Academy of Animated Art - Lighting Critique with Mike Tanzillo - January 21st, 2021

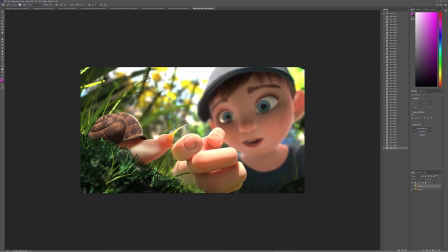5s
Hello, everybody, and welcome to your Thursday critique. We've got a bunch of stills to go through, also some videos.
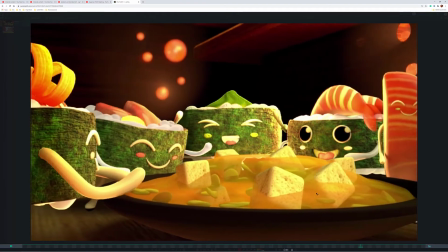12s
We've got Ashley's up and loaded here, so we'll start there. So the first thing I'll mention is about the camera move, and this is just because of Maya's default animation.
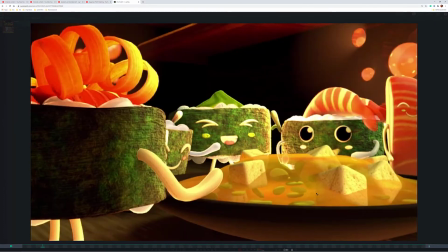22s
It creates ramp in and ramp outs on an animation. So the curve has a flat bit at the beginning, then it gets going, then it slows down at the end.
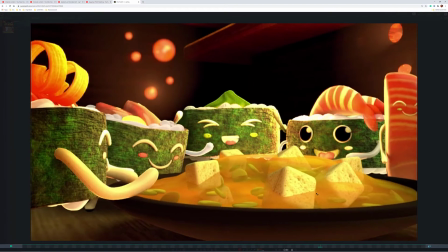29s
So I'm not a big fan of camera moves that start to slow down at the end and then don't actually come to a stop.
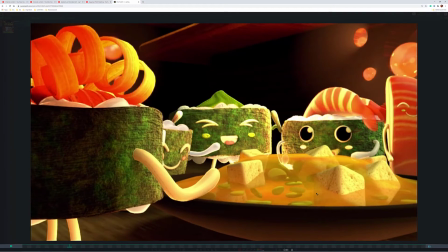34s
So I would just make that a linear, I'm sorry, not linear. Is it linear?
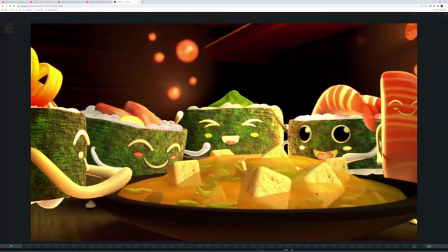40s
Whichever the
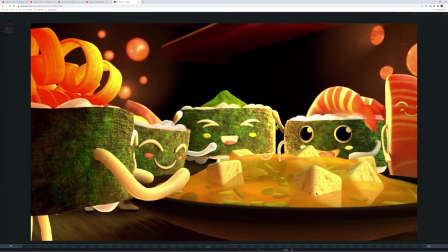43s
animation curve that keeps it on a straight line, so that it doesn't kind of like rest into place without actually stopping.
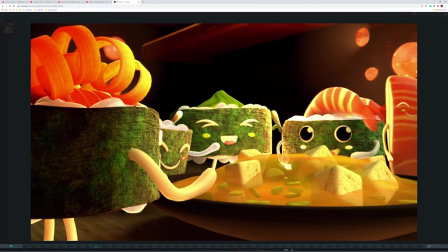49s
It feels unsatisfying as a viewer for that to happen. From the lighting standpoint, let's see, let's just stop here at the last frame.
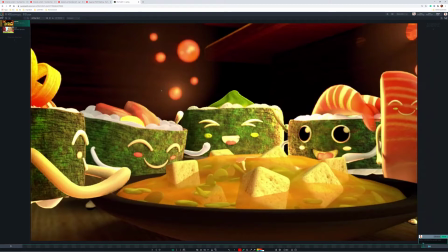59s
I want some clarification on what our main light sources are, because it's kind of like these sushis are kind of being lit from all over the place. Like, is there light emanating from this? Is it kind of a warm campfire type feel? It feels like that. And if that's the case, then I really want to feel the light on their face and then have them go dark back behind.
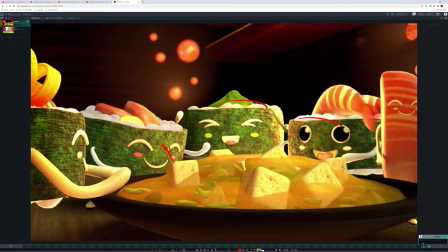78s
But it feels like there's a lot of light on top of them. There's a lot of light just kind of surrounding them as the whole. And I also don't feel like this is emanating light. Like, there's not enough there to do that. So I would really decide on like what the main key light direction is,
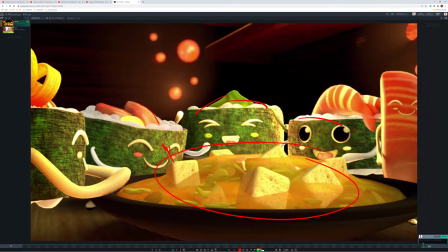94s
and then use these as kind of like rim influencers, like just some warm influence on the rim. Also, the light is very yellow, and you can see it here on the white arm, and it's kind of drawing the whole thing into like a yellow realm.
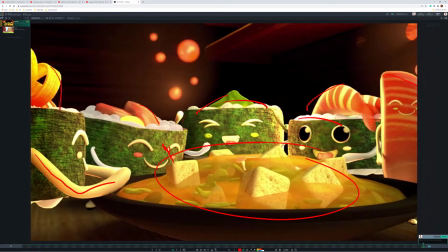109s
So I would pull back on that a little bit, and then this is the tough part with white elements like the rice is. Like, make sure they don't blow out like this or get too, like I said, this yellow is looking a little bit not white, basically, and a little dingy.
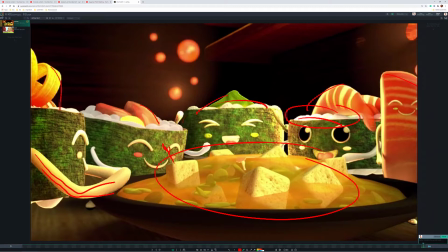125s
So just watch out for that. But that would be my main thing from the lighting standpoint, is really focus in on one main light source and use that as to cause the direction in the scene as a whole. And don't worry about, like, pick one.
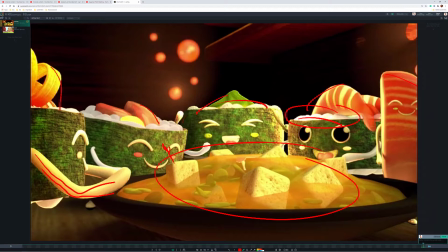144s
And don't worry about accommodating the other ones, because you can always we can always dim these down so they go away if they're too much of a problem. But really kind of focus in on that one key light source.
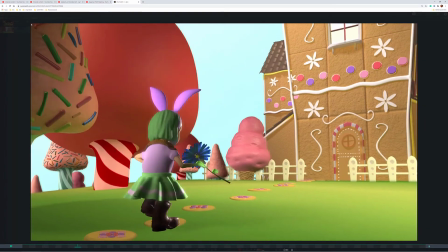155s
All right. Next up we have Dani. So a couple things.
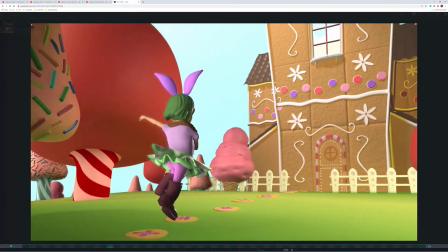160s
We'll start with one. So I'm noticing that there's not much contact shadow between her and the ground.
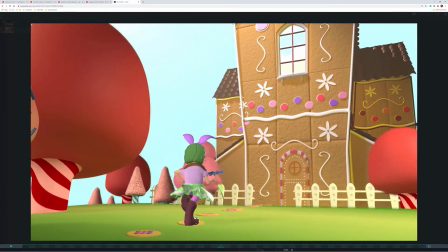166s
Her shadow is pretty light. I think the shadow can get a little bit darker if you have that separated.
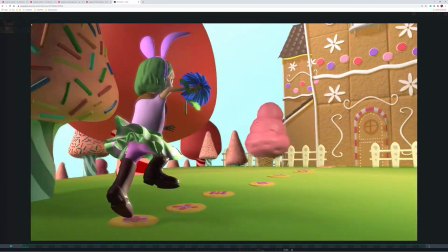172s
But more importantly, I think it's important if we run an ambient occlusion pass between her feet and the ground,
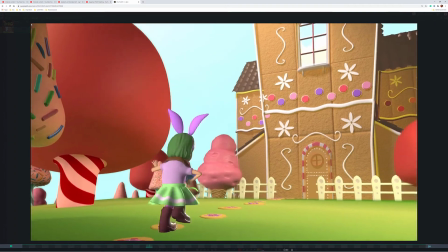178s
just to get a little bit more contact shadow between the feet and her ground.
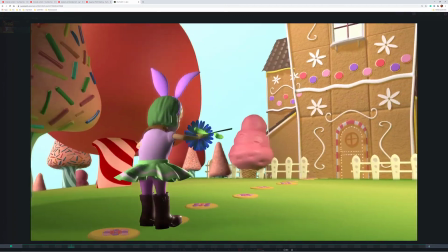188s
So some other things. So I like the whites. They're feeling a lot better. I'm a little confused by these yellow bits.
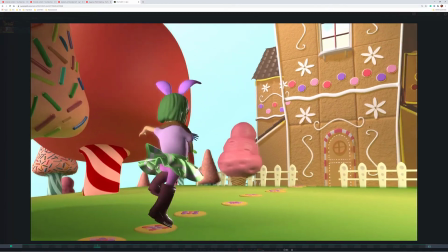194s
Those look a little bit dingier, a little bit more less like pristine.
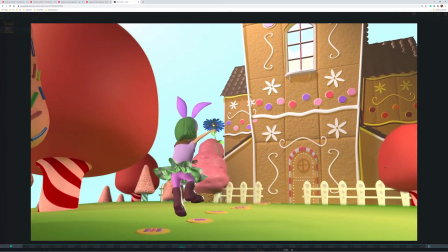200s
And also the whites are getting some dark shadows on this side.
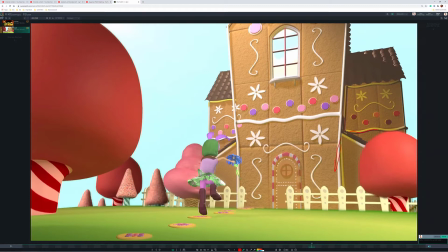206s
And yeah, like you see here, the yellows are kind of are not like that candy coated thing that we're looking for.
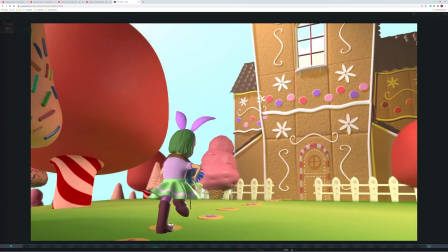217s
Additionally, yeah, and then the other couple things, one, I think I'm wondering if her boots can get a little brighter.
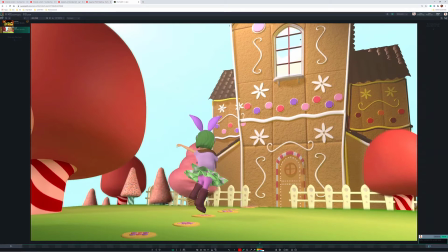224s
They feel a little dark there. And then this window has gotten very bright. I like that there's a reflection in there now, but I feel like it's just kind of glowy, and we can tone that down.
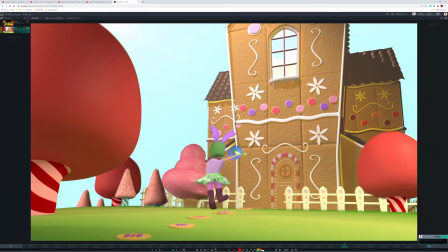234s
And then lastly, there's some funkiness in the depth of field, specifically this tree right here. You can see that it's out of focus, but what's behind it and in front of it isn't. And then it also looks like the fence might be cutting through it. So I'm not really sure.
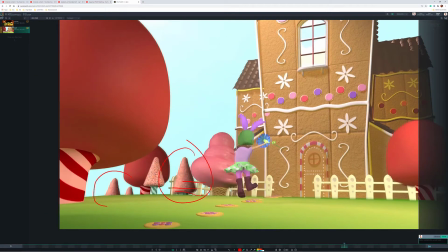249s
Like this is a weird read in here. And then these back here, which are in the far distance, are in focus too.
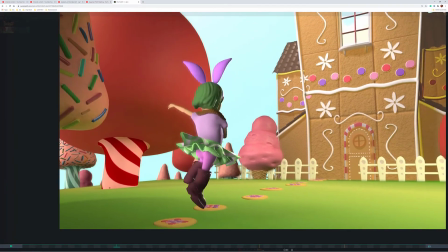255s
So just check what's going on with your focus there and make sure that is all behaving as expected.
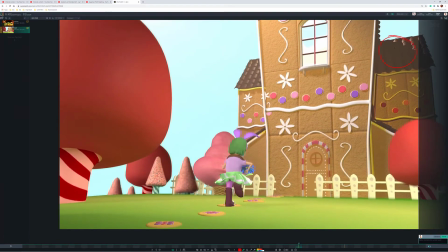261s
And then lastly, I would brighten up the roof a little bit too, because it's like getting in here, it's getting very dark, and all that.
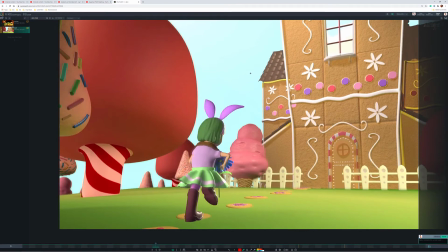269s
So that's where I would move for you from there. And all right, so next up we're gonna go into our stills.
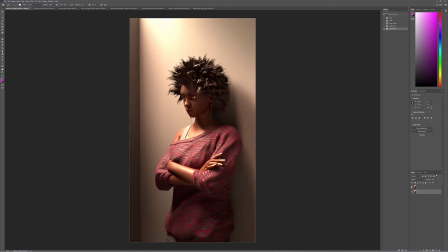277s
So Adrian, let's look at these ABs. I think the brighter might be a little bit better. We'll stick with that for now. And so for the eyes, you asked the question about what I meant by more engagement.
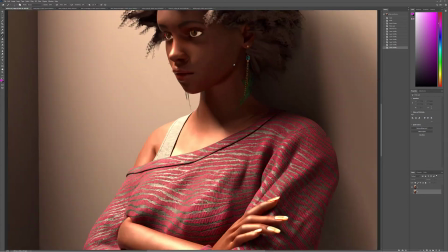294s
Totally valid question. The biggest thing is, because this character is like
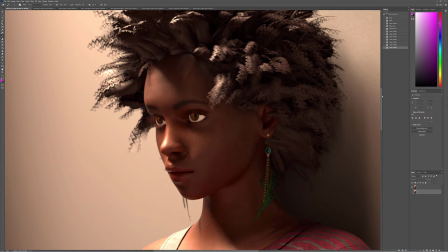304s
the center point and we really want to create an emotional connection with her is that we want to really take some time to make the eyes look engaging and look detailed.
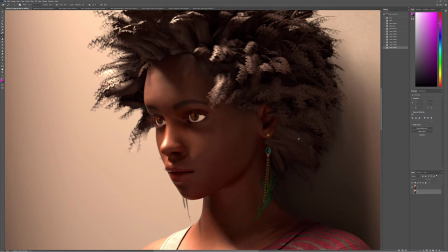316s
And with that, it's, you're already kind of starting to get it in that, you've got your eye white with some shaping in there. You want to, but the big thing that you want to do now is you want to push more value into the iris of the eye, and also shaping in there as well.
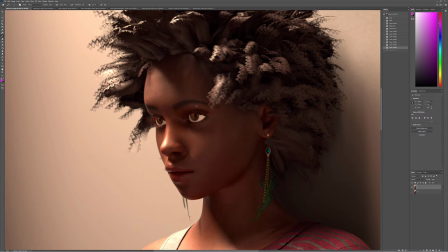336s
So, and again, if you remember back to our lecture, it's counter to the key position. So it'd actually be a little bit lighter on this side and on this side, more so on the key side than the fill side.
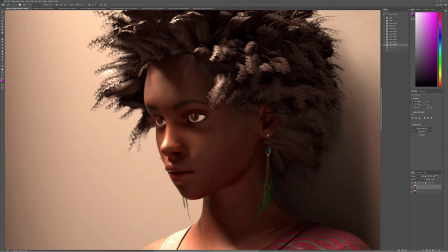347s
But you really want to brighten that up and create a value shift between those two, and then really get some nice eye dings in there. You can add a little bit of reflection of the surroundings as well. I think that will help. But you don't want to make it too muddy in there. So maybe just a very slight bit.
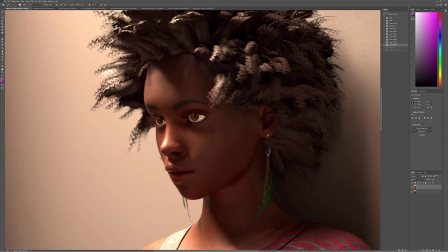367s
But I know you said you were still waiting on something, and so you wanted to focus on the eyes. So that's really what I mean. Is when I'm talking about making more engagement, it's about just like taking a minute to really do a strong pass to the eyes.
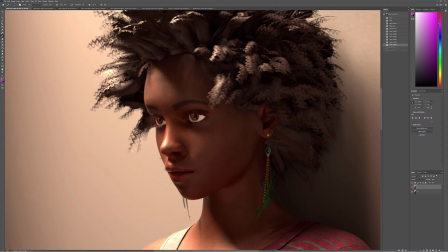380s
So shaping and a clean white on the sclera, shaping and a nice punchy color on the iris, and then dark pupil that separates from, and you can see each of those three sections individually,
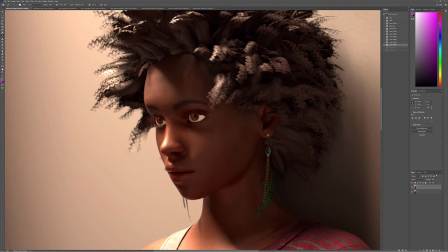394s
and then a nice clean eye ding between the pupil and iris. I think that's the best way for you to go there.
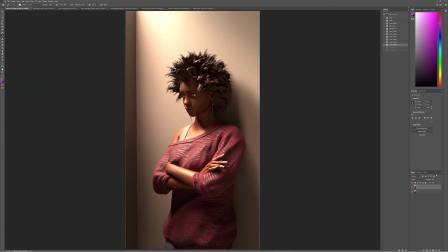401s
So but yeah, other than that, we'll wait on the other adjustments to go from there.
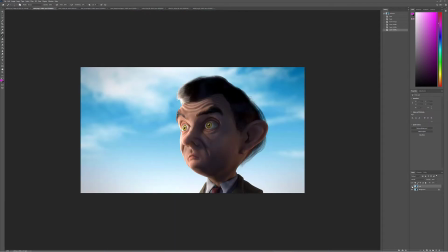407s
So Amit, I pulled in your previous version to your updated version. This is, so I like that we pulled back a little bit on the key light. I think that's looking really well. I like that we're getting this little trickle of light in here.
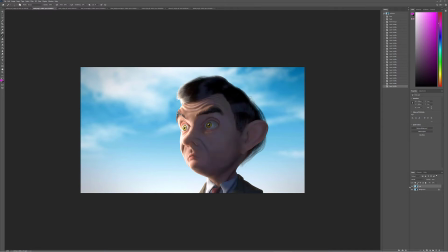426s
I kind of like, and we're getting more shaping on the screen right side of his face, which looks great. I think we could put just a slight bit more of that coolness back in there. I think that would look really good.
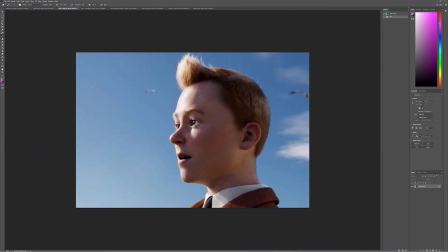438s
Let's pull back into this. Yeah, because we're kind of missing a little bit of that cool value up in here.
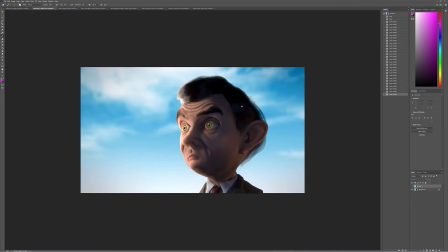444s
So, but other than that, the other adjustments you made are really, really good, and I would just add that in, and I think we're in a really good spot there.
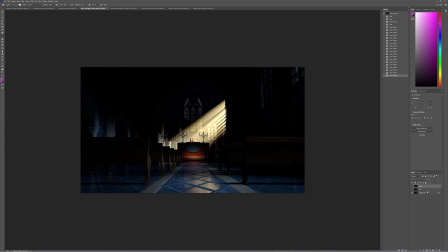451s
Dani, so let's see. So this is the current version, and I still think we're getting some crunchiness in there. And I actually went back 2 versions to kind of show you. So yes, we should darken outside the window, but I really want you to focus in more on this region in here.
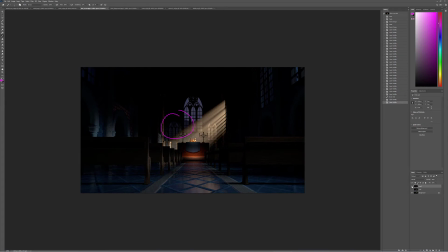467s
So like, do you see how there's a little bit of value in there in the wall? That makes a big difference, because as we go from this brighter area to this, like having it just be bright to nothing is a pretty extreme shift.
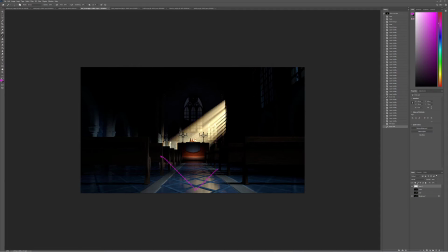484s
And in the way that we were talking about, like light hitting here and bouncing up, light's going to hit here and bounce up into these regions too. So we'll want a little bit of value in fading it off into the darkness, but we don't want to see like the edge of this line be a hard delineation between dark and bright,